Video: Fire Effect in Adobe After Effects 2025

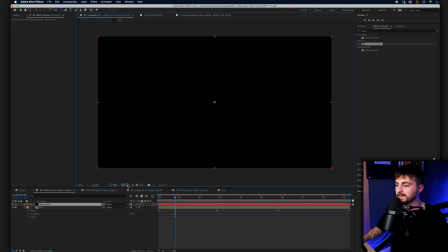[24:34]
We'll make sure the proportional grid is turned on by selecting this icon,
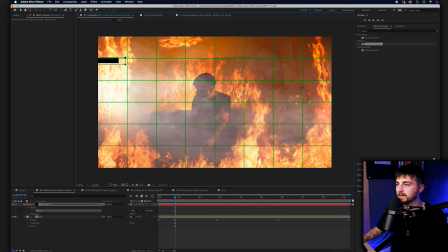[24:39]
proportional grid turned on, and then you can just draw around these lines as a guide.
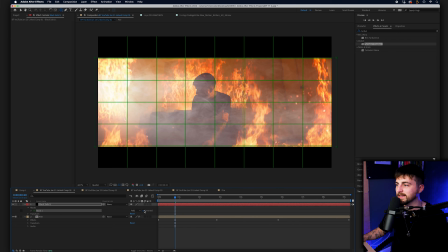[24:45]
Press inverted on the black solid in mask, and you've just created a movie bar. And if you wanted to make this smaller, then you can just increase the scale. If you want to make it tighter, then just decrease. So I'm going to go for somewhere around there.
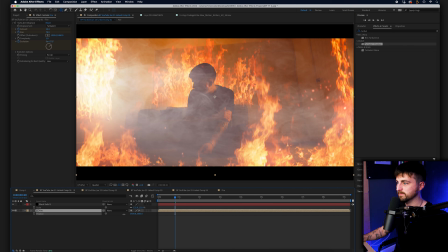[25:00]
Just going to shift the position of this up, just so we can see that foreground layer coming through.
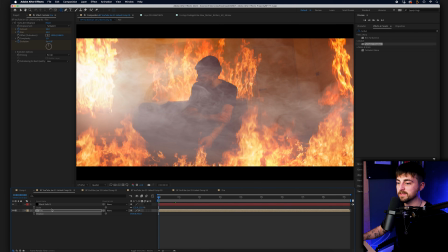[25:07]
And there we go. If you wanted to, from here, you can do some more color grading. So if you go into Lumetri, drop Lumetri onto the file layer, you can now go into Creative, and you can add some LUTs if you wanted to.
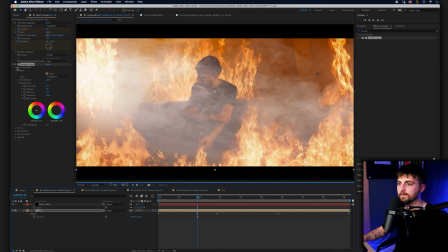[25:22]
So you can go through these pre-installed Adobe LUTs, and then we can add a little bit more contrast in.
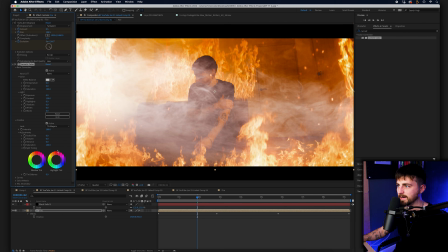[25:28]
So let's make that really punchy. And personally, I think that orange looks a little bit weird. So I'm just going to increase the temperature, just to make that really hot. And I'm going to pull the levels down even more.
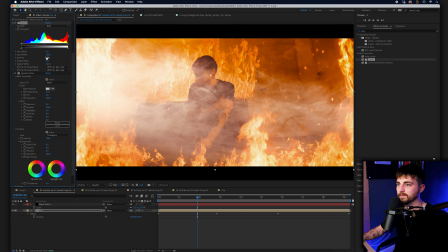[25:43]
So search for levels, drag that underneath Lumetri. And I'm just going to pull the gamma down a pinch, just to make this really hot and really intense.
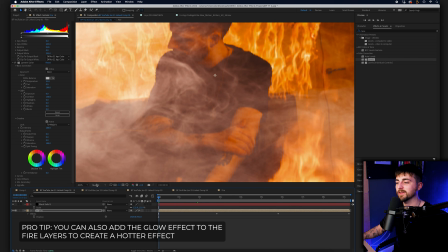[25:52]
And now, once we render this out and we play this back, you can see we've got this really awesome fire effect now created inside of Adobe After Effects.
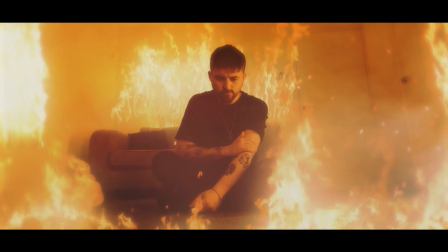[26:02]
And there you go. That is the tutorial now complete. What did you think of it?
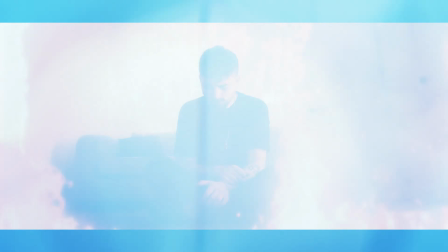[26:07]
Was it a decent tutorial? Do you feel like you learned something? If so, let me know in the comment section below. And if you've got any video ideas at all, if you want to see something cool and interesting in the next tutorial, you want to see something very specific, just let me know and I'll see if I can make a video for you in the future. But thank you ever so much for watching this video. I really do appreciate it. And hopefully I will see you on the next episode. See you there.